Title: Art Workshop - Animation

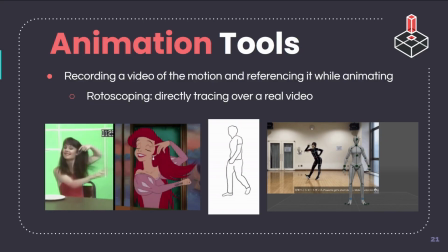Now, you can technically trace directly over your referenced video, which is a known technique called rotoscoping.
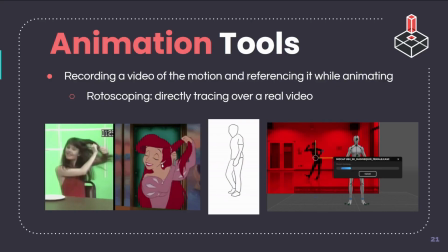You might have seen rotoscoping before. Sometimes it has almost like a humorous or comedic quality in some videos that I've seen because it feels so
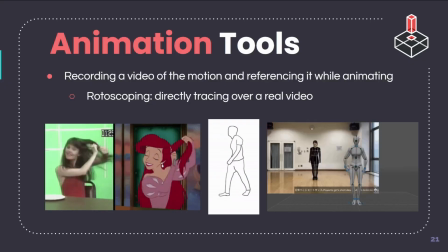exactly real in a way that can seem odd. So that's that second option. Great example of rotoscoping is Take On Me. That music video is amazing. It has, like, you can see each frame is drawn over a person's real life motion,
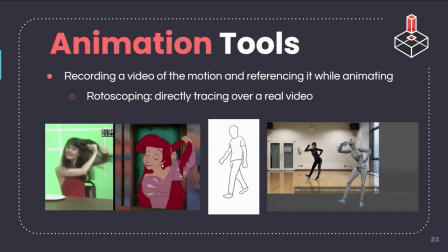and it's really cool mixed with real life. And then also, motion capture software for 3D animation directly captures and translates human movement through their funky ping pong ball suits.
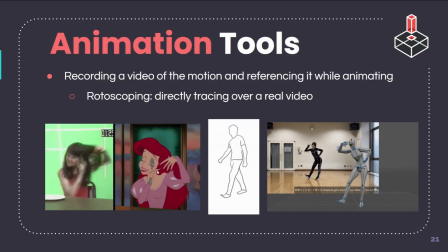The problem is that that's what I was just talking about, perfectly rotoscoping human movement can create an uncanny valley effect where something looks not quite human, but almost human. Think Polar Express, which makes people feel a bit creeped out.
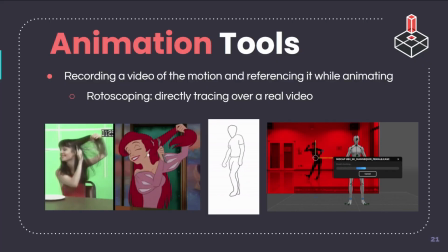That's why animators go back in and smooth out their rotoscopes by polishing arcs, exaggerating more to remove stiffness, ultimately being bound by a box, referring to always rotoscoping, will subconsciously keep you from experimenting as you always strive for realism.
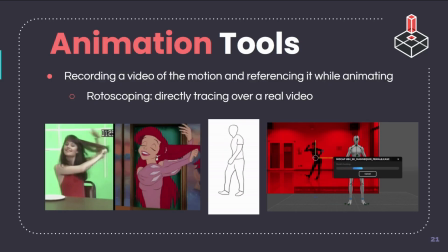So take a look at this animation of Ariel. You can see that those motions are exaggerated,
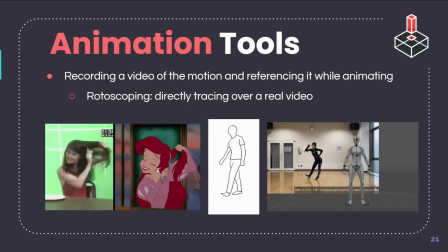which actually feels more natural for a animated character than if you just like rotoscope directly over that animator.
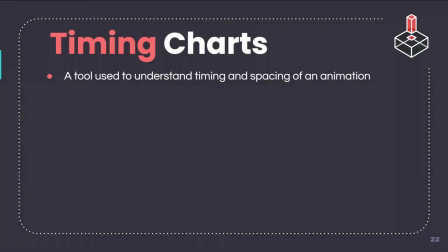So there is a universal tool that animators use that actually communicates the timeline of an animation, especially if you were to work in a studio. There's a lot of information to hand around. The use of timing charts directly shows the animator how the scene will be timed and spaced.
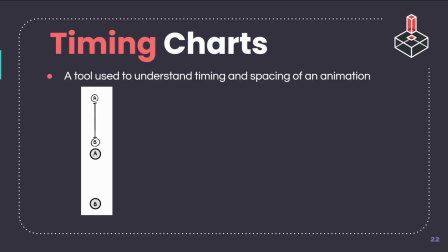So here's some timing charts. How do you read one of these? It's kind of like a timeline flipped on its head. On the top and bottom, those notches are going to be the key poses of an animation, like the beginning and end pose of each motion. We will also circle them to show that they're the keys.
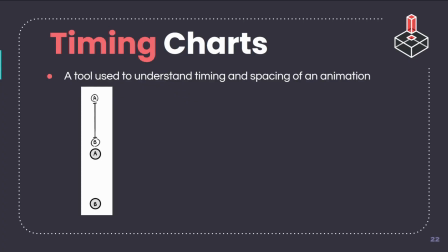Now, if you were to add a frame in between pose A and pose B, we make a notch in the middle of the timeline.
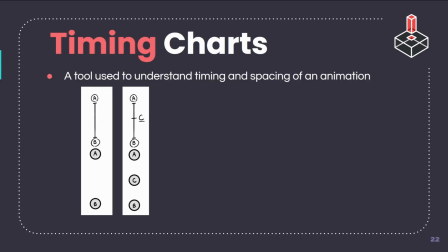C is now signaling that its pose is the midpoint of point A and B. We underline it to show that it is the extreme, which is kind of like a key pose, but of less importance. We put it in the middle, but what if the animator you pass your timing chart thinks that the line is favoring just
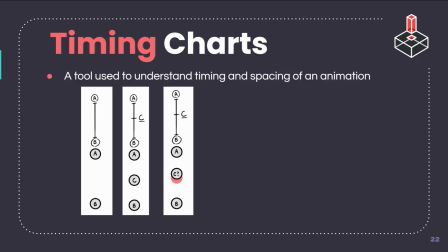a little bit towards pose A and draws a frame there and not in the middle? So now we have to draw these curved lines.
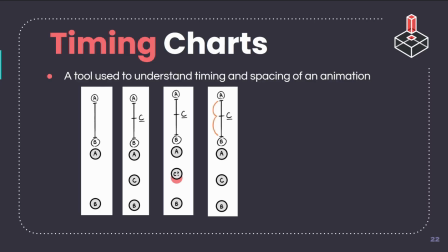These we add so that the animator that you're past your timing chart to knows that the distance between A, B, and C should be perfectly even. Now, if we put a notch between A and C and B,
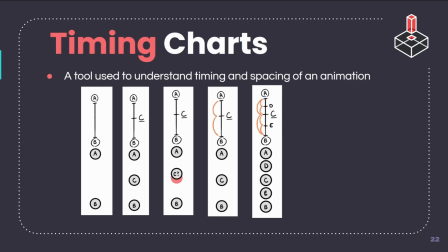adding these curves shows that pose D is the in-between of pose A and C, and now pose E is the in-between of pose C and B. This is very confusing, but hopefully it's somewhat making sense. So now this is an evenly spaced 5-framed animation, which would look like this.
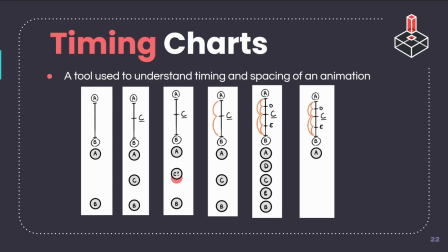So now let's take our timing chart and reorganize a few notches.
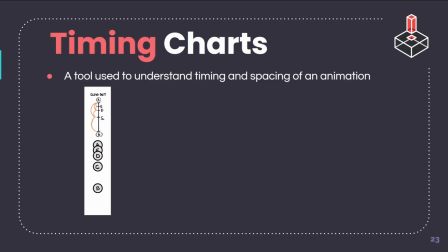Notch C is still the midpoint of A and B. D is still the midpoint of A and C, but now E is the midpoint of A and D. This is how slow out is done, where the more frames are added at the beginning, the more they show acceleration before speed up.
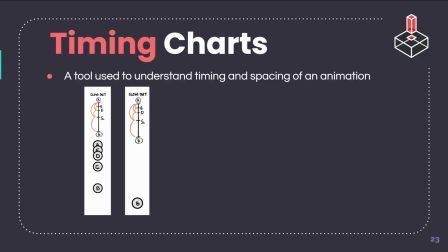So now the opposite here. Slow in adds frames at the end to show the deceleration at the stop.
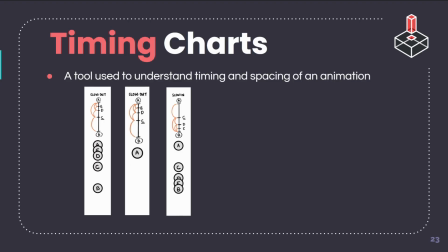Combining slow in and slow out gets the more realistic motion of an object gaining speed and then easing back into a stop.
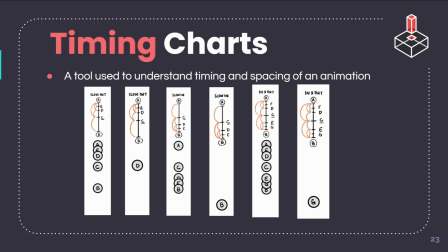So now, when we add, sorry, I've got a lot of notes here. Now, when we label the notches with numbers while animating on 2s, we now know which frame a drawing will be placed. Now, one thing to note, all of these animations actually take the same amount of time to complete.